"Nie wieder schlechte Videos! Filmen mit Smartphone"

Damit deine Videos nicht mehr langweilig aussehen, schau dir gerne dieses Video an.
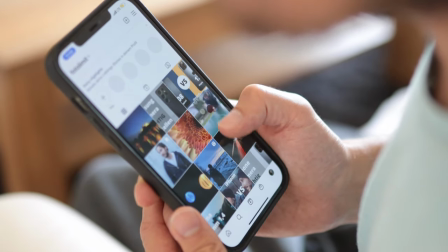Gewöhnlich nutzen wir das Smartphone im Hochformat. Daran gewöhnt man sich sehr schnell und so filmt man dann auch sehr schnell im Hochformat.
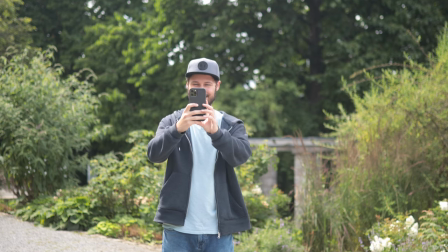Diesen Fehler habe ich am Anfang auch öfters gemacht. Wenn wir jetzt im Hochformat filmen, haben wir da den Nachteil,
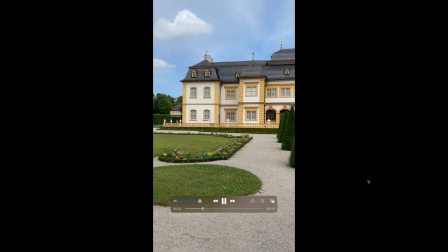dass wir nicht das volle Bildmaterial ausnutzen und rechts und links einen schwarzen Balken haben.
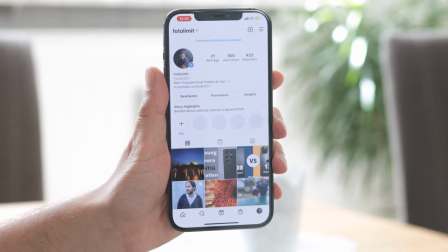Der einzigste Vorteil im Hochformat zu filmen ist das Videomaterial für Instagram zu
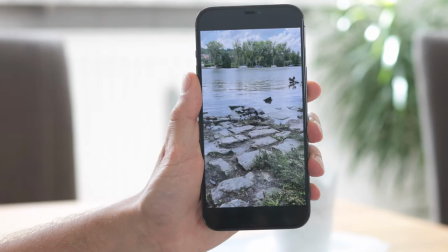nutzen oder auf dem kompletten Smartphone Display das Video angezeigt zu bekommen.
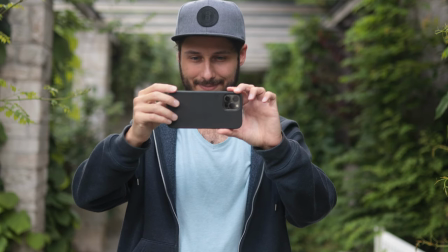Filmst du also im Querformat überwiegen die Vorteile. Sobald du das Videomaterial auf dem PC oder auf einem Monitor anschaust siehst du das ganze Bildmaterial.
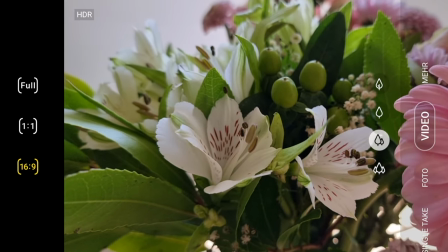Stellen wir jetzt noch das Format 16 zu 9 oder 21 zu 9 je nach Smartphone ein,
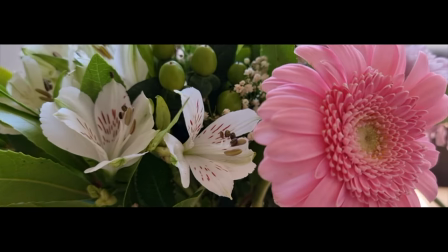können wir auch den typischen Kinoausschnitt auswählen. Also quasi unterhalb und oberhalb des Bildes entsteht ein kleiner schwarzer Balken.
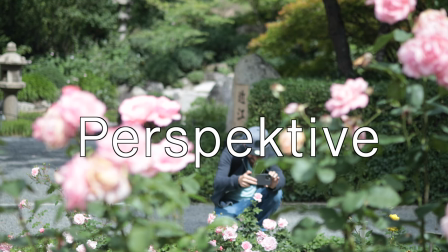Wähle verschiedene Perspektiven. Auch die Perspektiven entscheiden, ob das Videomaterial eher spannend oder eher langweilig aussehen.
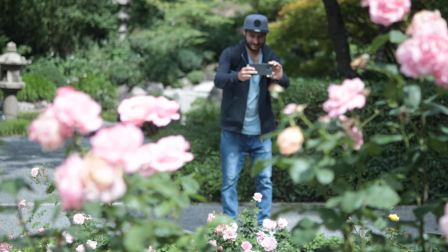Solltest du also aus der Standardperspektive filmen, hat dies zur Folge, dass das Bildmaterial eher langweilig aussieht. Spannender wird es, wenn du eine Perspektive wählst, die für das menschliche Auge eher ungewöhnlich ist.
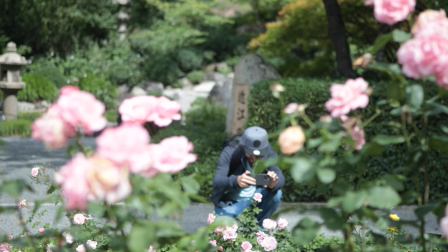Also zum Beispiel aus der Hocke filmst oder ganz nah vom Boden aus.
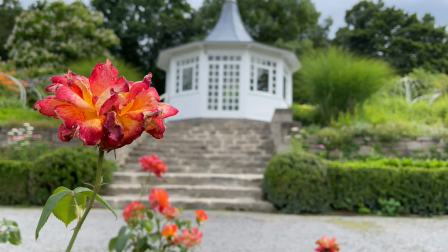Auch Motive als Vordergrund, wie zum Beispiel eine Pflanze, Blumen, Sträucher, sind ein guter Indikator für abwechslungsreiche Aufnahmen. Probiere dich hier einfach ein bisschen selber aus. Nutze alle Kameralinsen. Die meisten Smartphones heutzutage haben alle schon dreimal optische Kameralinsen und diese solltest du auch alle nutzen. Der Wechsel zwischen den Kameralinsen kann dein Video nämlich viel interessanter machen.
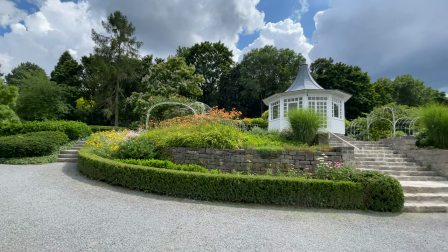Filme zum Beispiel die erste Sequenz in deinem Video sehr weitwinklig.
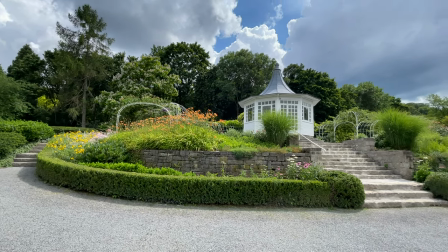Damit zeigst du dem Betrachter die Umgebung.
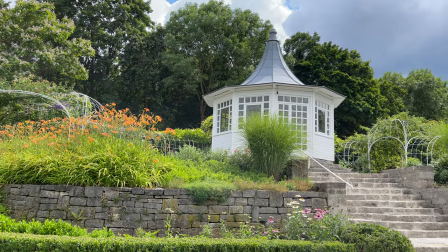Die nächste Szene sollte etwas gezoomt sein und danach zoome noch weiter ins Bild von einer anderen Stelle aus.
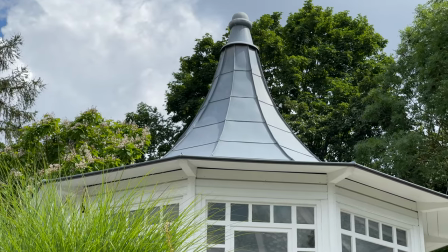So lassen sich noch weitere Details vom Motiv zeigen.
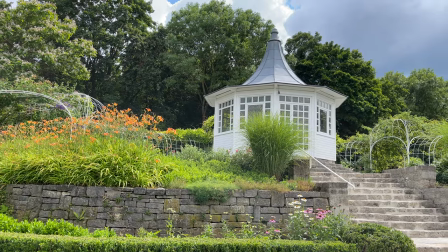Aber beachte, dass du jeweils eine Sequenz von jeder Aufnahme filmst und nicht ins Bild hineinzoomst.
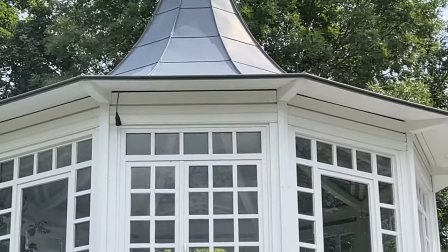Dieser Zoombereich sieht dann nicht mehr wirklich cinematisch aus.
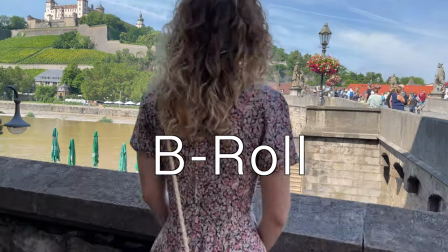Mache spannende Übergänge Um cinematische Aufnahmen zu machen, solltest du auf jeden Fall auch auf die Übergänge achten. B-Roll-Aufnahmen eignen sich hier besonders gut. Eine B-Roll-Aufnahme solltest du auf jeden Fall im Vorfeld etwas üben. Ich zeige dir hier mal eine einfache Variante.
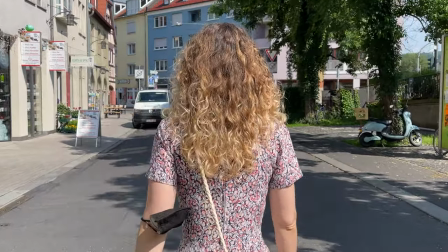Eine sehr einfache B-Roll-Aufnahme ist es, die Person von hinten zu filmen und in den Himmel zu schwenken.
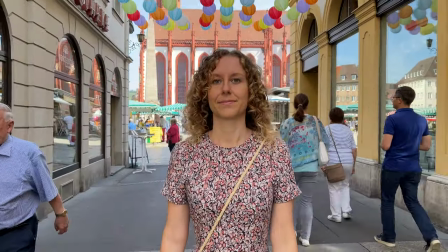Die nächste Szene soll dann so aussehen, dass man vom Himmel auf die Person von vorne filmt. So einfach lassen sich B-Roll-Aufnahmen erstellen. Wenn dich das Thema interessiert mit B-Roll-Aufnahmen, lass es mich gerne in den Kommentaren wissen. Es gibt so viele verschiedene Varianten, dann kann ich darüber auch nochmal ein extra Video machen. Um richtig schöne cinematische Aufnahmen zu machen, solltest du auch auf die richtige Framerate, also die Bilder pro Sekunde achten. Das fertige Videomaterial sollte dann in 24p, also 24 Bilder pro Sekunde, ausgegeben werden.
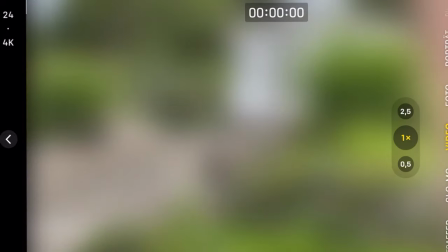Du kannst also in den Aufnahmen gleich 24p in den Bildern einstellen.
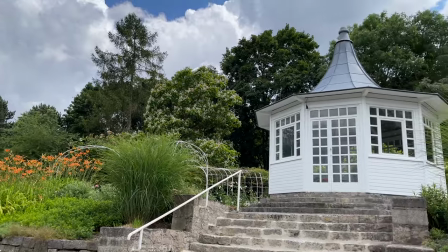Hierbei ist aber zu beachten, dass das Ganze dann sehr schnell wackelig aussehen kann. Deswegen lohnt es sich da auch ein Gimbal zu nutzen. Eine weitere Möglichkeit ist es, um cinematische Aufnahmen zu machen, das Bild zu verlangsamen.
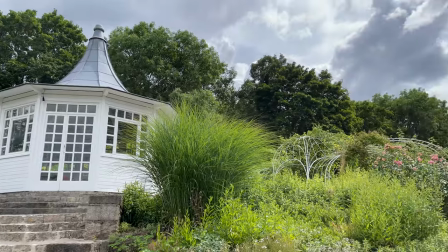Also wenn wir jetzt 60 Bilder pro Sekunde einstellen, also die 60p,
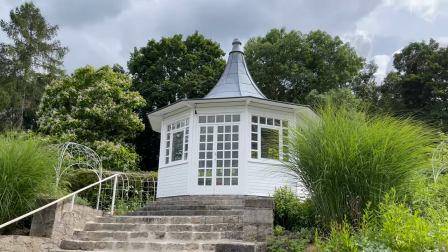dann können wir im Nachhinein im Schnittprogramm das Video um 50% verlangsamen und so haben wir dann auch ungefähr die 24 Bilder pro Sekunde. Sollten wir aber im Nachhinein das Bild dann nicht verlangsamen und die 60 Bilder pro Sekunde so stehen lassen,
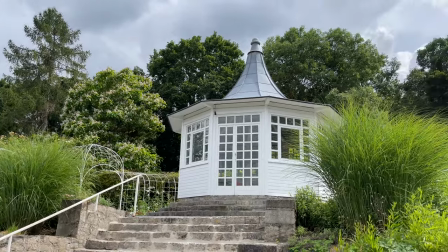dann sieht das Videomaterial nicht wirklich cinematisch aus. Aber nicht nur die Bilder pro Sekunde, also die Framerate ist entscheidend, auch die richtige Verschlusszeit solltest du einstellen. Beim iPhone in der Standard App lässt sich leider die Verschlusszeit nicht einstellen.
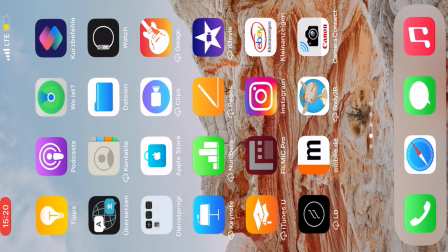Es gibt aber Apps wie zum Beispiel die Filmic Pro App, mit dieser lässt sich dann die Verschlusszeit oder auch sämtliche weitere Einstellungen vornehmen.
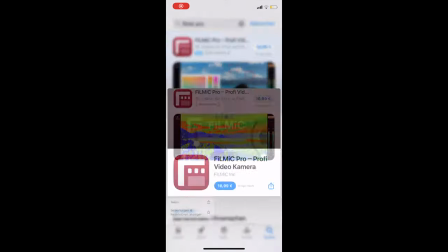Die App kostet was, aber es ist auf jeden Fall lohnenswert sich diese App zu kaufen. Die Verschlusszeit richtet sich nach der Bilder pro Sekunde die wir eingestellt haben.
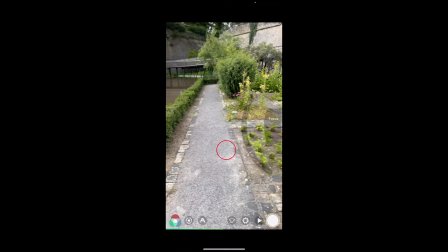Filmst du jetzt in 4 oder 25p solltest du die Verschlusszeit auf ein 50stel einstellen.
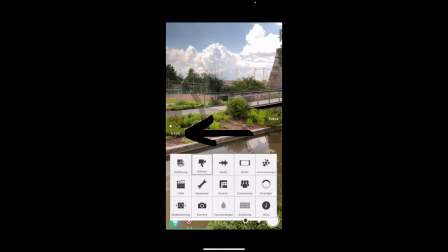Filmst du in 50p solltest du dann die Verschlusszeit auf ein 100stel einstellen. Warum du die Verschlusszeit so einstellen solltest, liegt an der Bewegungsunschärfe.
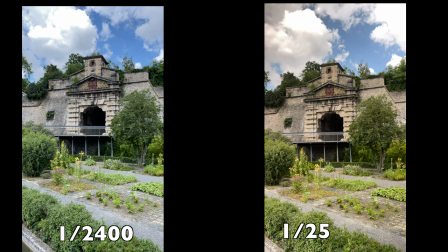Hier mal ein Beispiel. Beim Standbild fällt das noch nicht auf, aber sobald sich das Motiv bewegt,
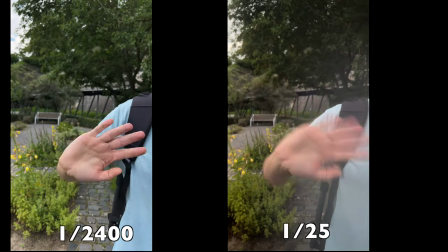fällt einfach die Bewegungsunschärfe auf und die ist für das menschliche Auge einfach gewöhnt.
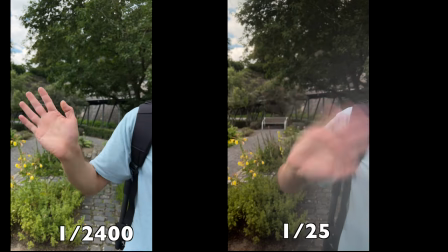Deswegen sieht es viel realistischer aus. Bei einer Einstellung von 1,50 oder 1,25 kann es auch passieren, dass das ganze Bild viel zu hell ist. Um das Bild dunkler zu bekommen, gibt es sogenannte Variable ND-Filter, die werden einfach auf die Kamera draufgeklippt und so kann man das Bild dann verdunkeln. Wenn dir das Video gefallen hat und weitergeholfen hat, würde ich mich sehr über ein Abo freuen. Du kannst auch gerne einen Daumen nach oben da lassen und dann freue ich mich, wenn wir uns im nächsten Video wiedersehen. Ciao!